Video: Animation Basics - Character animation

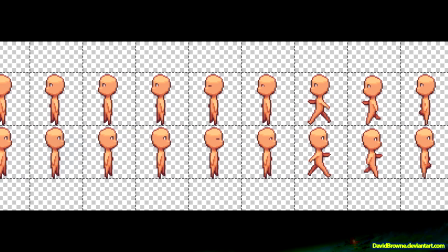Hello, welcome to the second part of this video. I'll be doing some character animation here.
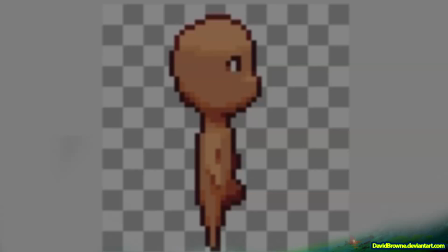You can see here the sprite sheet for the character I'll be making, and here's the animation.
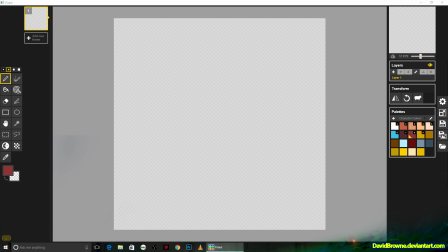So let's jump over to Piskill and get started on this. So the first thing I'm going to do is lock in a shape for the character.
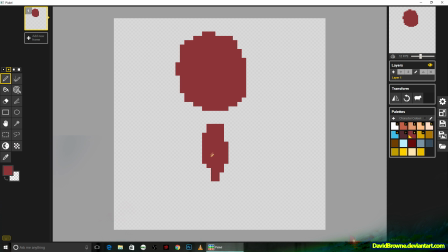I'm just going to use one solid color to come up with a silhouette. Very basic. right in the middle of taking a step here for a keyframe and right throughout the whole process of this I'm going to try to do this uh based on
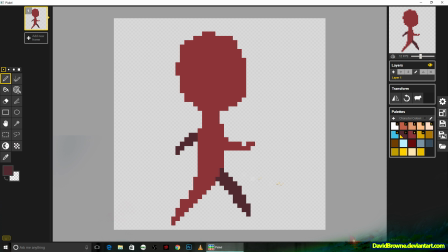the shape or the silhouette more so than any of the details going on inside like I'm not concerned too much about like the facial expression or the the way the hand looks or the way the the clothes they're wearing or
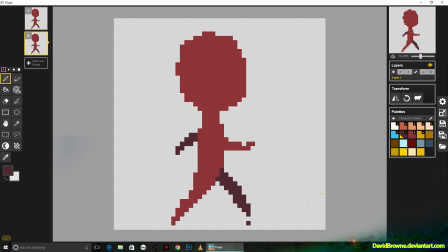or even too much about the anatomy as long as the motion looks correct. So the silhouette is gonna be very important. So here I'm just doing the reverse keyframe. So normally in RPG Maker the walking animation is a three frame cycle where you have a sort of a step forward,
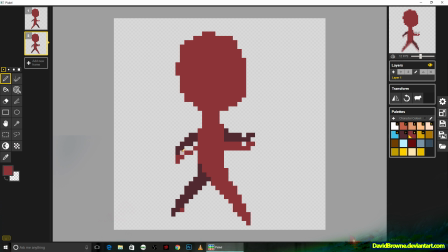a step back, and then you have this middle standing pose. But what I'm gonna go for here is an eight frame animation which is a very typical kind of a walk cycle. In fact, normally in animation you'd use 8 frames for something more like a run cycle and you'd
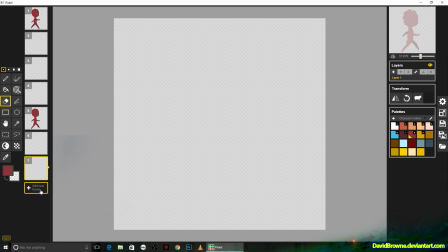use maybe something like 12 or 16 frames to do a walk cycle, but we're going to use 8 frames here and it should work pretty well. So the first thing I'm going to do here is I'm going to fill in all these blank spaces between the
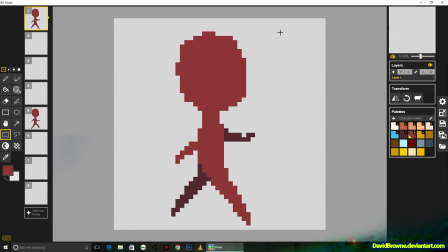keyframes with the head and I'm going to make it bob up and down.
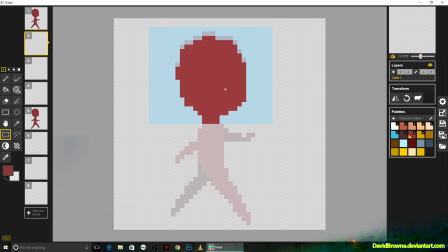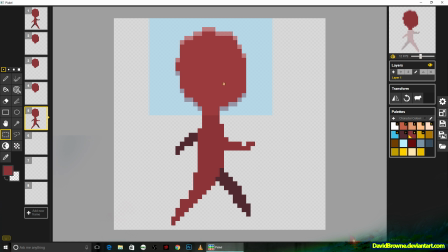You can see in the top right how that's coming together. It's sped up a bit because I've increased the speed of the video just so that this entire thing doesn't take too long.
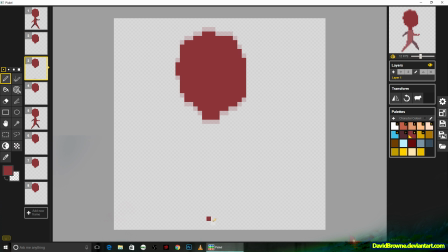Okay, so now I'm trying to track the position of the legs on these in-between frames. So I want it to move a consistent distance along the ground.
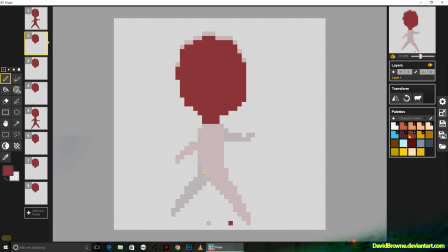You You can see that the shape I'm using for the leg is just this really, it's nothing more than a triangle really, it's just a totally abstract shape almost.
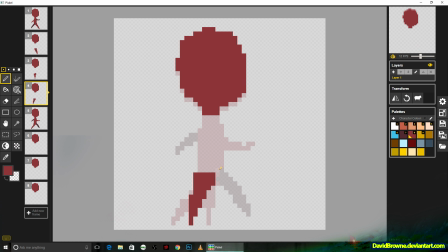What's going to make this work in the end isn't so much that the leg looks like a leg or that the body looks like a body, it's that the movement altogether will read as human movement or,
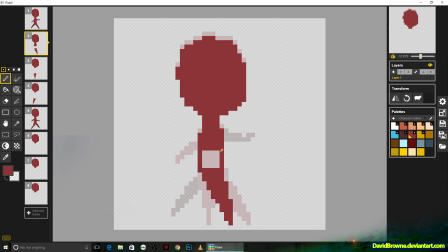you know, sort of animalistic movement. And the actual details of any individual frame will probably look kind of sloppy.
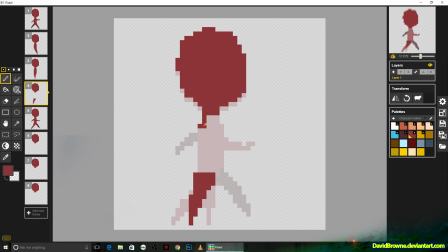Alright, so it looks like I'm adding in the body now, and there's some of that same bobbing action going on in the shoulders,
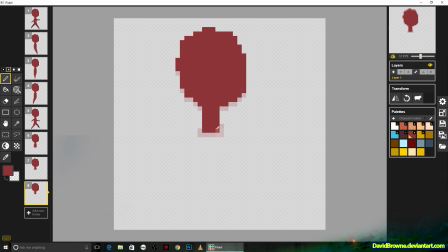so I'm making sure to continue that down there, so it's not all in the same place.
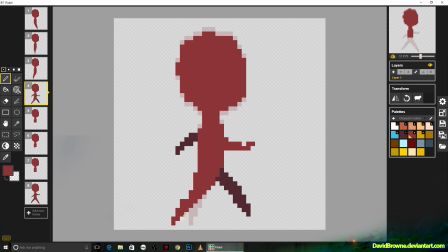Okay, so I'm tracking the foot movement again. This time it's arcing upwards. After tracking where the foot position is going to be, I'll, again, fill in that sort of abstracted shape.
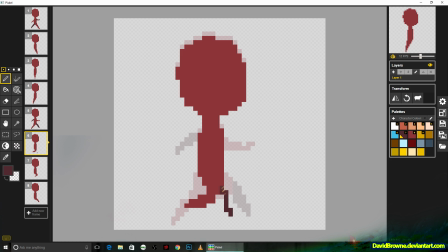And when it comes to doing the leg that's in the back, it's basically going to be exactly the same thing, just shifted up two pixels. I'll use a darker color. Alright, so here I am doing the leg in the back. I'm plotting in that arc for the back foot now.
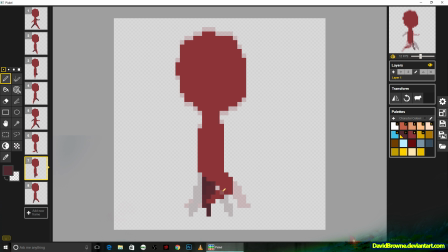Okay, with the legs done, I'm going to essentially do the same thing with the arms. I'm going to use a bit of a lighter color to keep track of the position of this forward arm. Otherwise, it's hard to read just where that shoulder is.
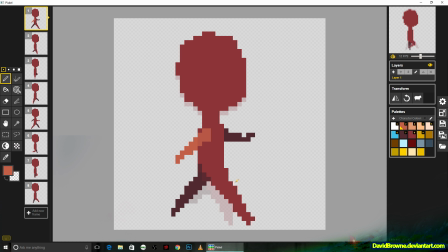Alright, so I think what I have to do here is get that shoulder bobbing forward and backwards. So that's what I'm doing here. So for four frames, it's going to be behind. Four frames, it's going to be forward. And then we'll get this nice pendulum motion going on.
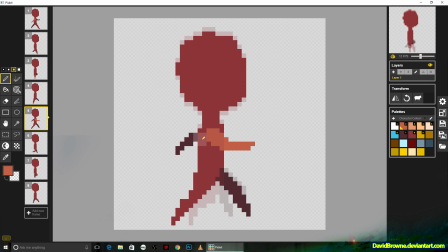Once that's done, I'll track the position of the hand movement. Try to draw an arm. Now, the colors I'm using here are completely temporary.
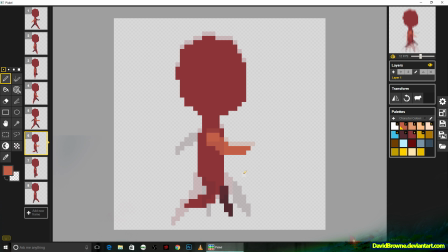I'm going to change them all later in the process. Alright, so I've got the arm in the foreground finished. I'll just draw in the details for the arm in the background. And looking at the shape of the head right now, it's kind of just this misshapen blob. And the same is true for the body, the legs, the arms, all that.
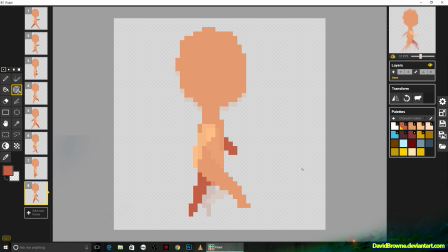But the rudiments of the animation are in there, so now I can start to think about how I want this character to actually look. So, okay, I'm gonna put in some of the colors I think I actually want to use now. All right, so I'm thinking maybe I'll put in an eyeball now. Draw in a very simple eyeball for each frame.
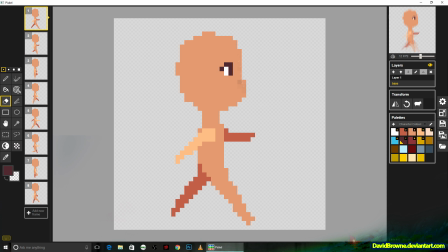I'm not gonna make things too complicated here. All right, so I'm gonna shape the head a bit. I think what I need to do is delete some stuff off the front so that we can have the look of a nose in profile. Yeah, that's looking a lot better, I think. All right, so now I'm thinking of adding in some... some shadowing.
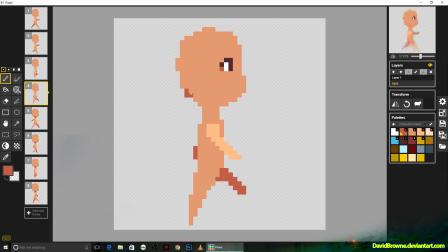I'll speed through some of this as it gets a bit repetitive as I'm adding some of the same stuff to each frame it's not always clear which pixels should be shadowed or which shouldn't be so there's you got to play around with them a bit and find out what works for you
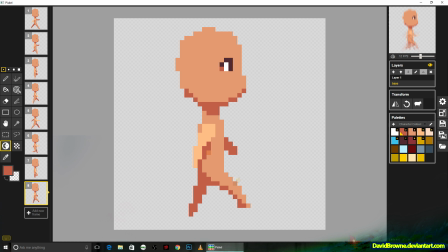all right so now I'm using a kind of an in-between tone just to get a bit of a blend should give things a bit more dimension Alright, so now I'm thinking of adding some highlighting,
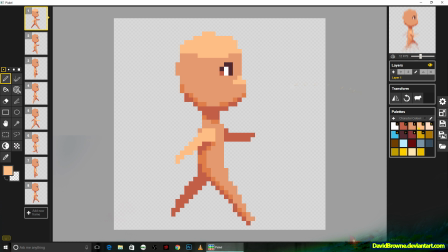or at least I'm going to use the same tone I have on that foreground arm, and I'm going to add it to the top of the head and the nose, and probably just those places. This program has a pretty useful layer system. Alright so just like with the shadows, we're going to use a bit of an in-between tone here.
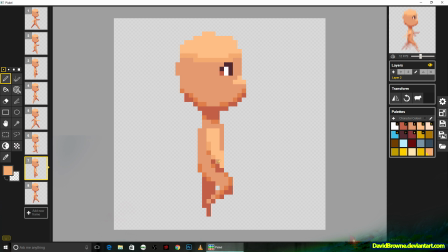so I'm looking at the shoulder and I'm thinking maybe I should lighten that up a bit or at least around the shoulder that could add a bit of dimensionality to the shape of the body I wanted to keep that that foreground shoulder very prominent looking but at the same time it'd be good
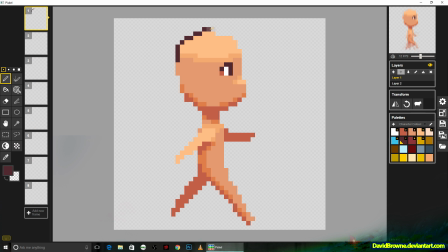if the body had a bit of highlight on the top as well okay so now I'm going to go through a really tedious process of outlining each frame. So because the head doesn't actually change shape across the different frames I can just sort of copy that over.
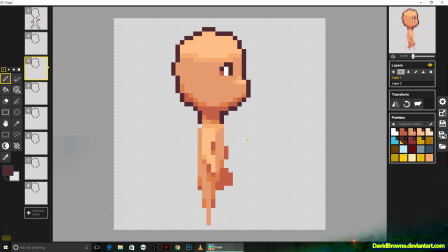Though for the body itself I'm just gonna trace around it individually on each frame. Alright so with the outline done I'm just gonna go through some of these frames and add a bit bit of touching up here and there.
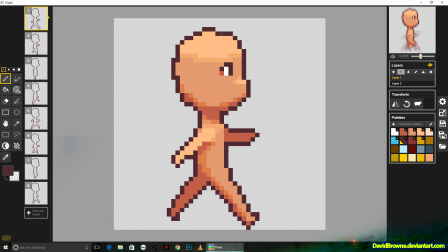And I'm looking at the shape of the head and I'm not too happy with it. There's a adjustments to make. It needs to be a bit more rounded towards the back and the top.